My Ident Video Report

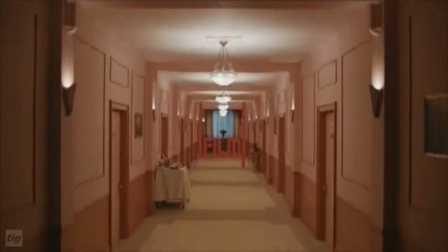(0:13)
Idents, short for identifiers,
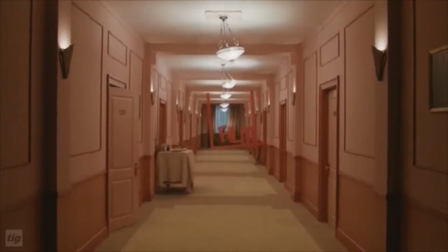(0:16)
are short videos usually lasting between 20 and 60 seconds that are used by TV channels to allow them to be easily identified.
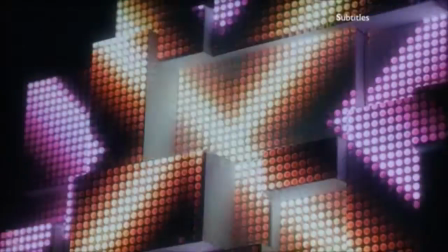(0:24)
They are shown regularly on the channel between programmes to inform the viewer of which channel they are watching.
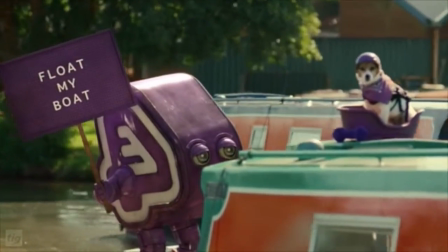(0:30)
Also, they almost always inform the viewer of the upcoming programme schedule for the channel.
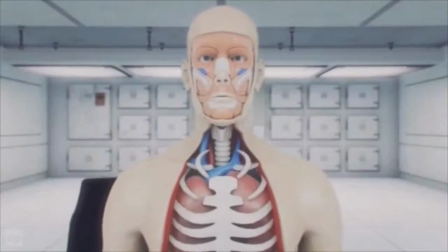(0:36)
Idents can be made up of both live action or animation, or even a combination of both.
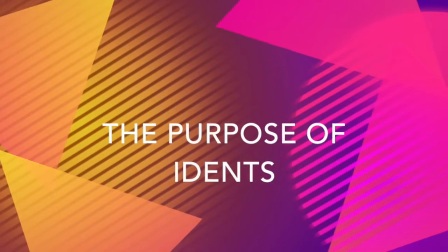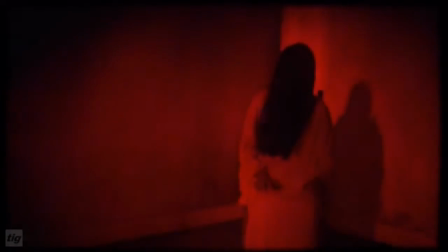(0:47)
Idents allow channels to clearly brand themselves by using unique colours and visuals that reflect and sometimes relate to the channel's regular programmes,
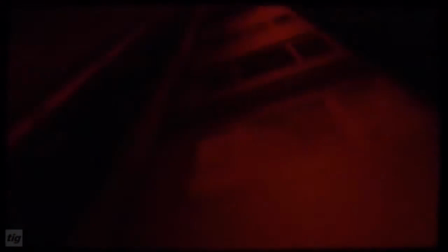(0:55)
as well as being appealing and eye-catching to the channel's audience.
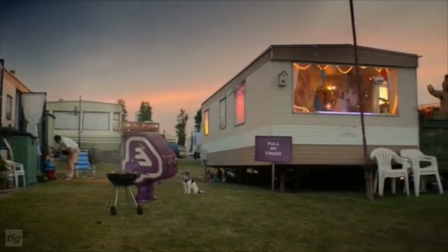(1:03)
They are also used to segment the broadcast schedule and allow continuity announcements,
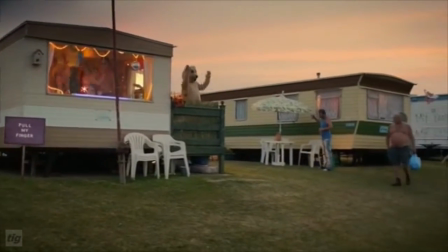(1:08)
whilst filling the gaps in between programmes to ensure there is no dead air space.
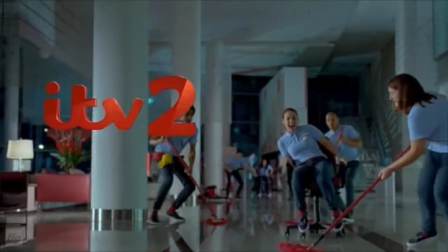(1:13) We're nipping across the pond with a certain Mr. Kyle for JK in the USA in half an hour here on ITV2.
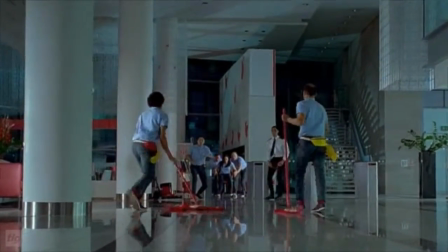(1:19) That's after a second one from the Cobbles and a suspicious Carla in Moor Corrie.
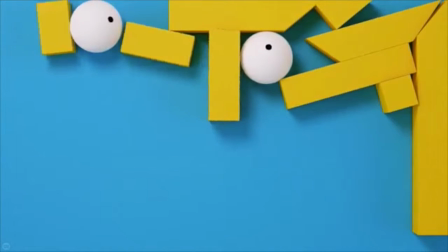(1:23)
They are sometimes used to highlight season presentations on the channel, for example,
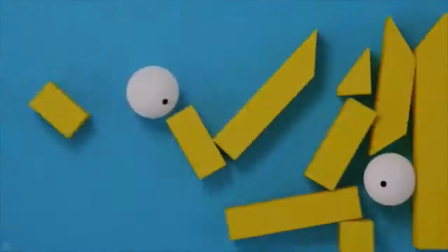(1:28)
Simpsons Week and Festive Idents, which are shown during the Christmas period.
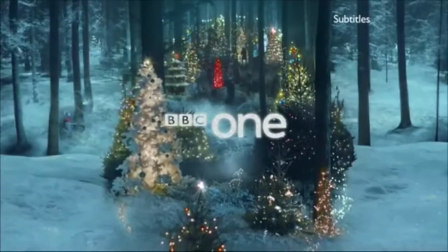(1:33)
For example, BBC's Christmas Doctor Who themed ident, which is shown before Doctor Who to inform the viewers that it is coming on next.
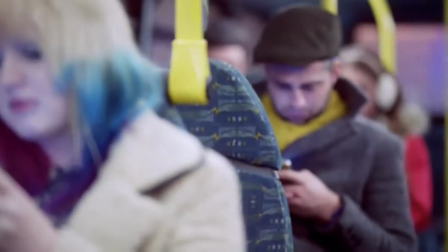(1:41) We're decking the halls for a magical Christmas here on BBC One.
My first example is ITV, which is a mainstream channel.
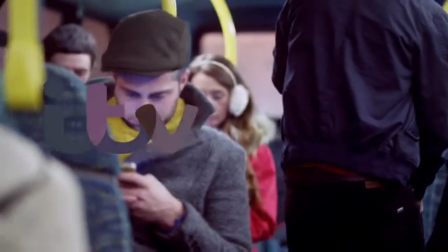(1:51)
ITV is the home of high-quality, popular television, from the biggest entertainment events to original drama,
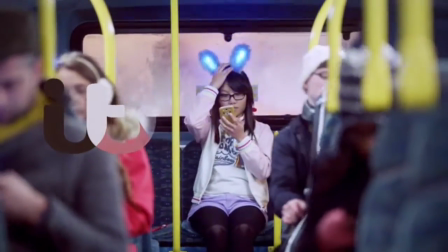(1:57)
soaps, sport, factual series and independent news, both national and regional.
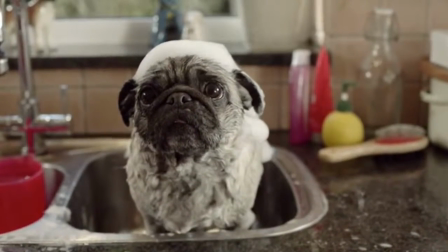(2:04)
Therefore, the idents created for this channel have to appeal to a wide audience.
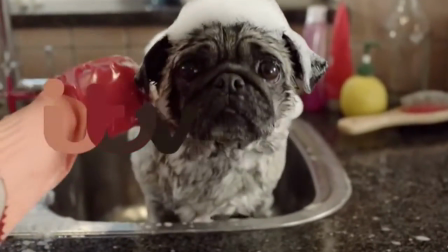(2:09)
This is achieved by showing the everyday life of the great British public and how they go about their ordinary everyday business.
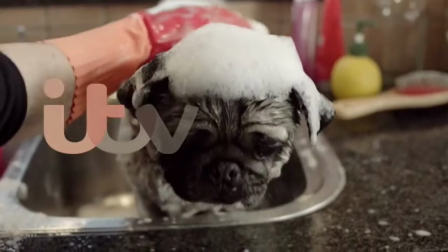(2:17)
Then the footage is overlaid with the logo so that the audience know which channel they are watching.
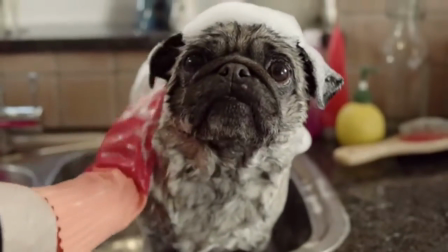(2:23)
By using these simple yet true-to-life idents, ITV aims to reflect the mood of the day,
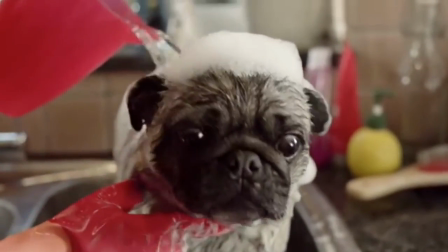(2:28)
the season or the time of the year, whilst being appropriate for the channel's wide audience.
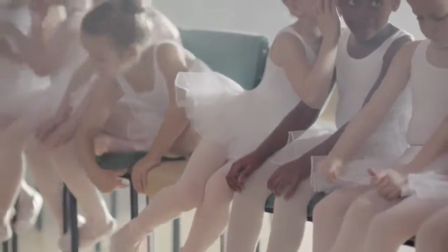(2:34)
As we can see here, a group of young girls dressed in full ballet outfits sit, chat and relax as they prepare for their lesson.
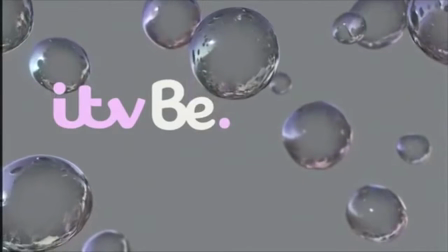(2:43)
On the other hand, the idents created for ITVB are specifically targeted towards a smaller audience,
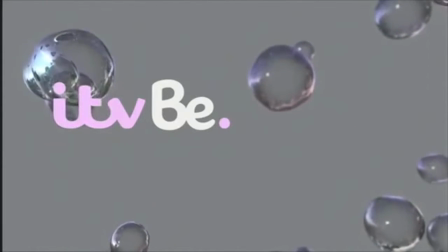(2:50)
consisting primarily of middle-aged women. This is because the programmes shown on that channel are mostly lifestyle and reality shows,
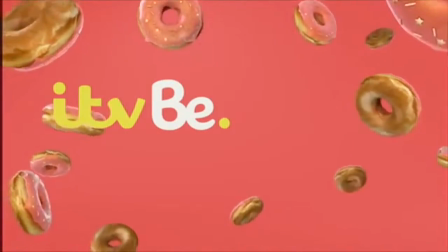(2:57)
such as The Only Way is Essex and The Real Housewives of New Jersey, which all have a dominantly female audience.
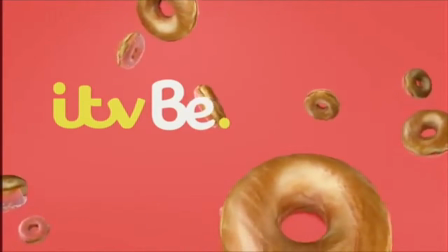(3:04)
As we can see here, the colours used in the channel's idents are bold, vibrant and eye-catching to reflect the glamorous theme of the channel,
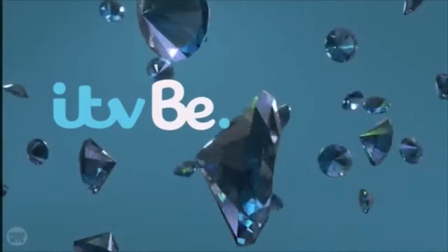(3:12)
including the logo, which uses bright colours in comparison to ITV's slightly more subtle colour palette.
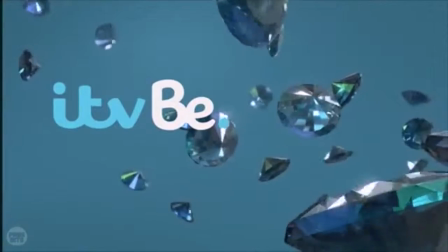(3:19)
Also, the idents contain stereotypically girly objects such as bubbles, diamonds and pink donuts,
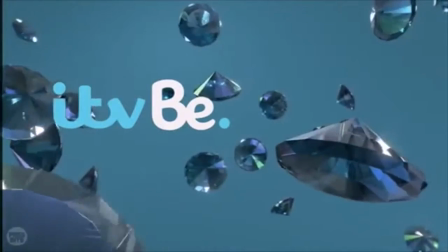(3:26)
which are appealing and attractive to denote the channel's smaller audience of mostly women. The sound used in ITV's idents is also more subtle and atmospheric,
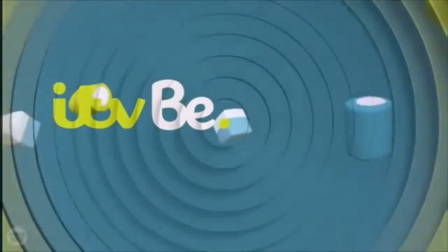(3:39)
whereas the music used for ITVB is punchy and energetic.
If you missed brand new Towie last night, we've got another chance to see all the...
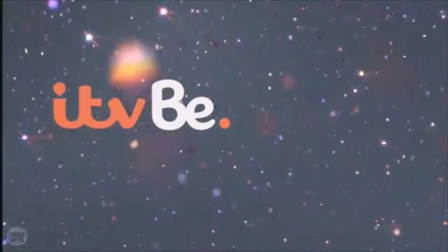(3:46)
Overall, although both channels use similar branding in their idents, for example the significant ITV logo, which is present throughout, the idents both use different themes, colours and sounds to appeal to their target audiences.
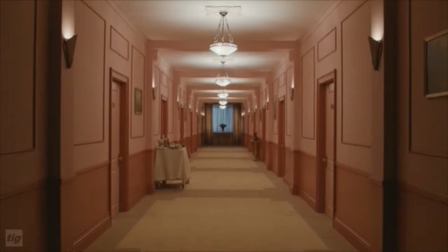(4:04)
The start of idents generally set the time frame and location.
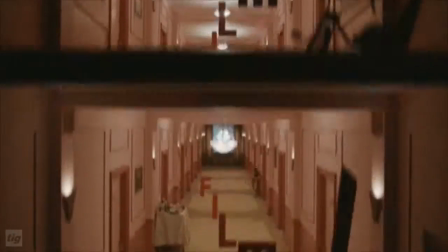(4:09)
As we can see in this example, the location is a dated hotel corridor
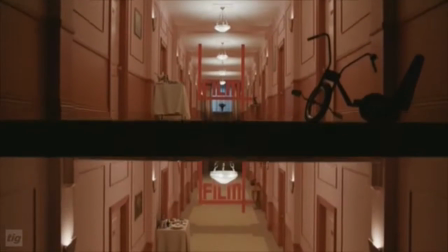(4:13)
involving low-key lighting and film references such as the bike from The Shining to denote the horror genre.